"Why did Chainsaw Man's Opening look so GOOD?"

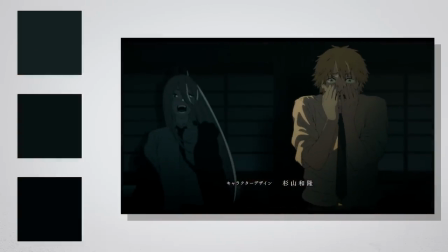You can go from a warm, brightly lit room to a closed off one with a muted and cold palette, then another darker scene, but this time with a warmer palette.
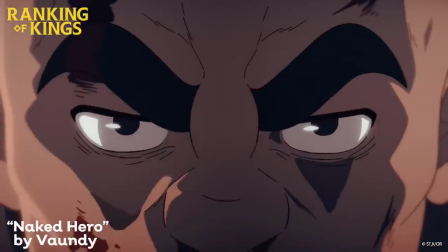It gives such a distinctive feel to each cut of his openings, and personally for me, adds to the replayability behind them.
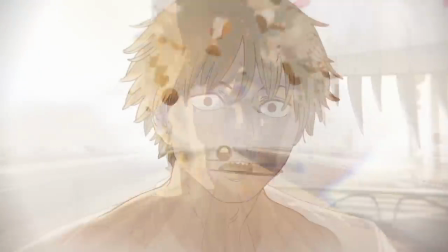Now, that aside, let's get a bit more specific as to why it looks good and feels realistic.
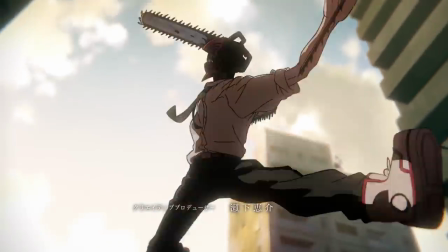Now, there are many reasons I could point to, but one is edge control.
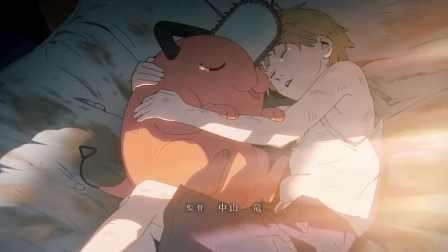If you're a painter, that's no doubt a familiar term and probably a little of an odd one to hear about in regards to anime, and here's why.
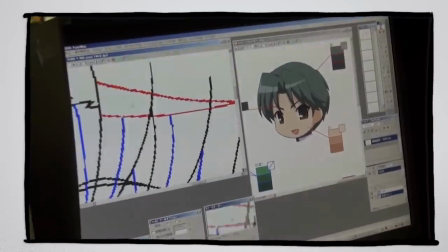The standard method of adding shadow to 2D characters is cell shading. Of course, quite a simplified method compared to a painting.
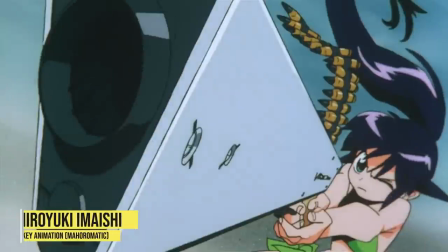It's actually what I've used for my character here. However, the shadows are always hard, the edges don't change.
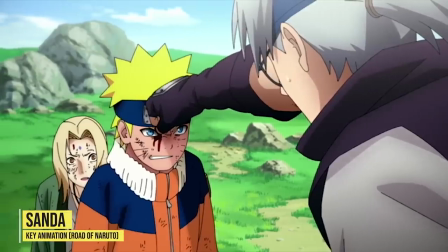Now, you can soften their appearance through lighter values and gradients, a great method which Yamashita certainly uses,
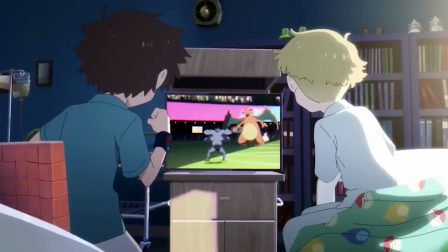by the way, and quite effectively, However, in Yamashita fashion, he goes a step further.
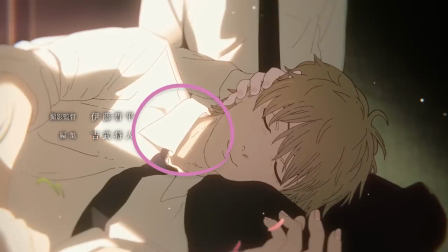Back to this shot, look at this area here. Since his collar is blocking out the light, there's a strong shadow cast. Most anime, like I mentioned, would just use a hard shadow such as this one for the rest of the character. Although on this side of Denji's neck, as well as other areas,
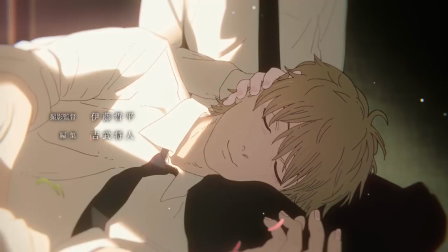Yamashita's actually soften the shadows to represent when light's directly hitting an object, which causes it to diffuse. You can also see a soft yellow color added on the edge to represent the fall off of light.
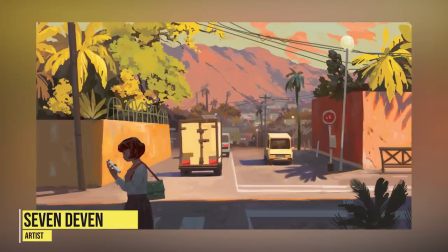Again, a very common technique used by painters and illustrators, but quite a rarity in anime.
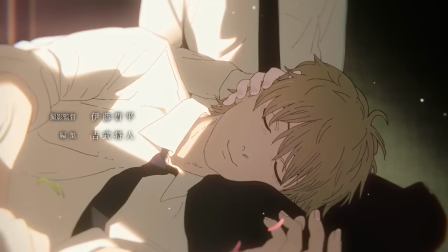It goes without saying how well this makes a character, or characters in this case, feel part of the environment. It's why there's that strong sense of warmth.
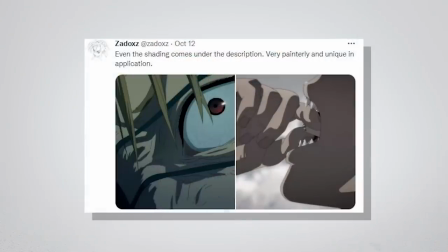And on a side note, I mentioned on Twitter how a lot of the shading in this episode had a painterly feel, and the artist behind this drawing, Moang, especially embodies that.
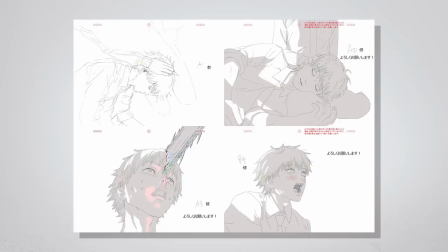And it of course blends perfectly with Yamashita's style. And you know what? Let's do another example.
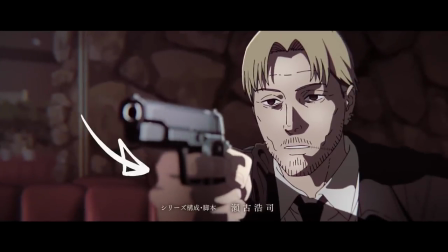Here, Yamashita's used ambient light to give some more realism. To be more specific, the light rays are coming in from this direction and bouncing off the red sofa and diffusing on his hands.
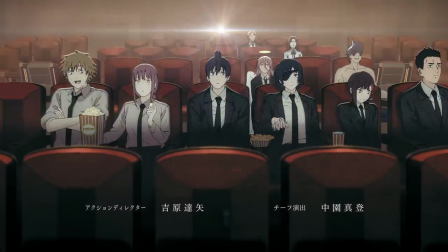Now, I said earlier I would be kinda downplaying the opening if I was just listing off movie references as to why the opening's so good,
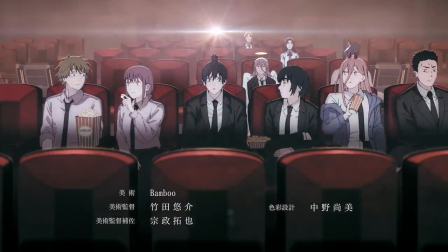but the same would go for just chalking up the credit all to Yamashita.
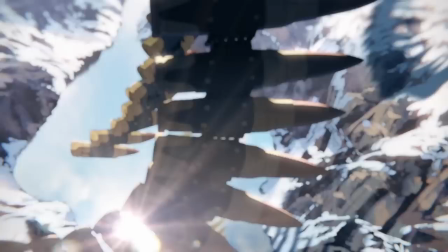As beautiful as these images are in isolation, it wouldn't mean as much if they didn't actually move.
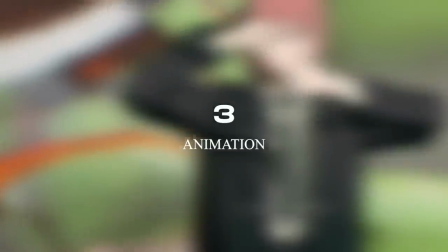And that brings us to the third and final point, animation.
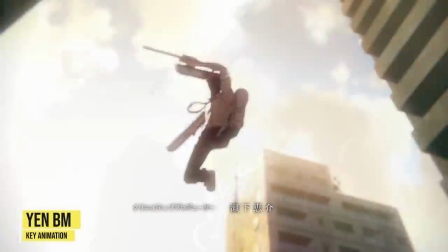Now, there are so many great bits by the various animators, but for the sake of time, I'll pick out the ones that personally stuck out to me most.
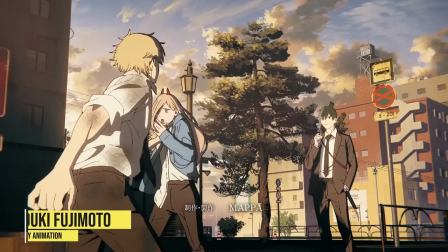And that main one is this scene by Kōki Fujimoto, who,
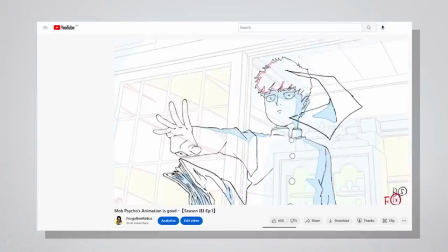coincidentally, we only just looked at for his work on Mob Psycho, which was of course impressive, he's a very skillful animator.
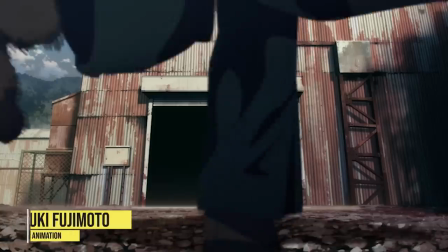Although the fact that so many people were thinking his work in this episode was rotoscoped really does speak to that.
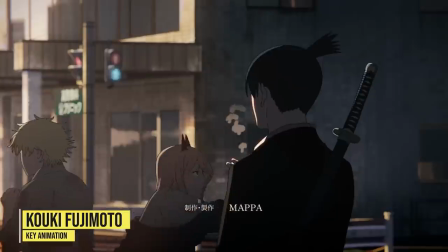Anyways, back to it, the character acting here is what grabbed me. The actions themselves are very goofy and fun.
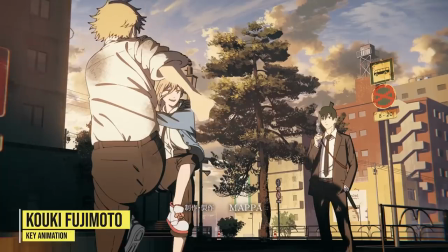The movement is timed out well with a lot of detail paid to, especially how the fabric moves and how it loosens and tightens.
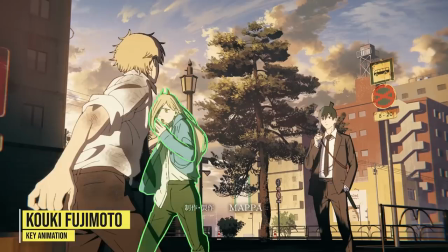A lot of solid poses as well, it makes it all feel quite lifelike.
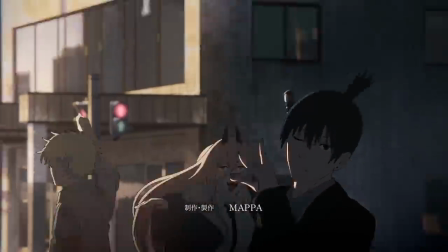Also, clever transition by Yamashita with Aki, using him summoning the Fox Devil to conclude the opening is really cool.
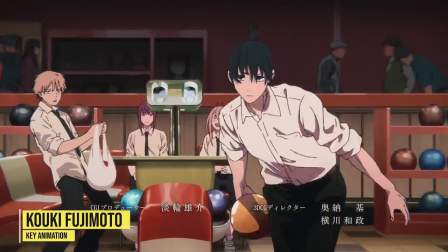Second is the bowling scene, which is again by Fujimoto. However, what got me was how animated the background characters were.
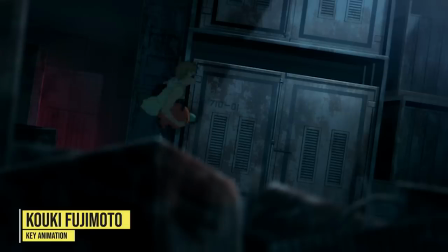Now, Fujimoto already would have had his hands full. He has the most cuts in the opening, was all over the first episode.
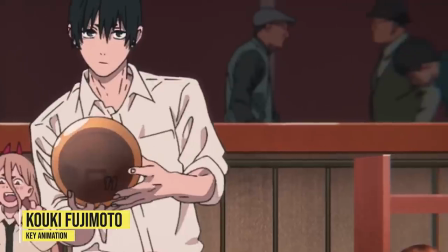So instead of just using stills for the background characters and putting that extra time in for something a lot of people would miss, definitely deserves a mention.
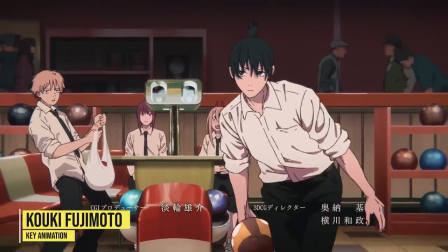And generally, I think it's a large part in what brings such an alive feeling to that cut.
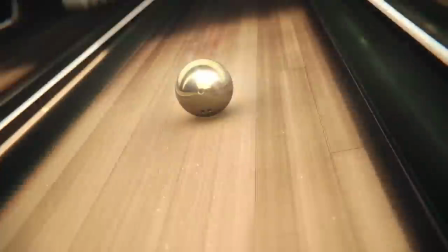Now, the third and final is Tam Lu,
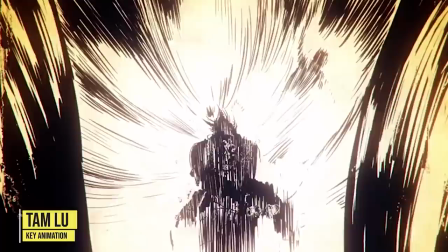another freelancer who also was lead animator on Castlevania and brings probably one of the most stylistically unique cuts out of everyone.
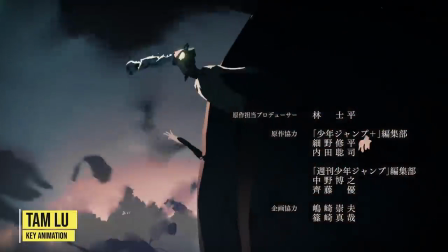Line work is completely removed, relying entirely on shape.
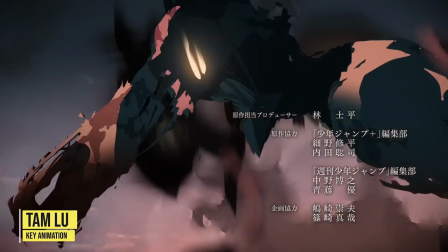The brush strokes are rough, perfectly syncing with the nature of the scene, and with erratic movements and effects, creating one energetic animation.
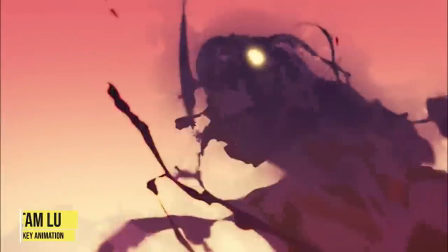And actually, coincidentally, only a couple of months ago, he posted some fan animation which looked very similar.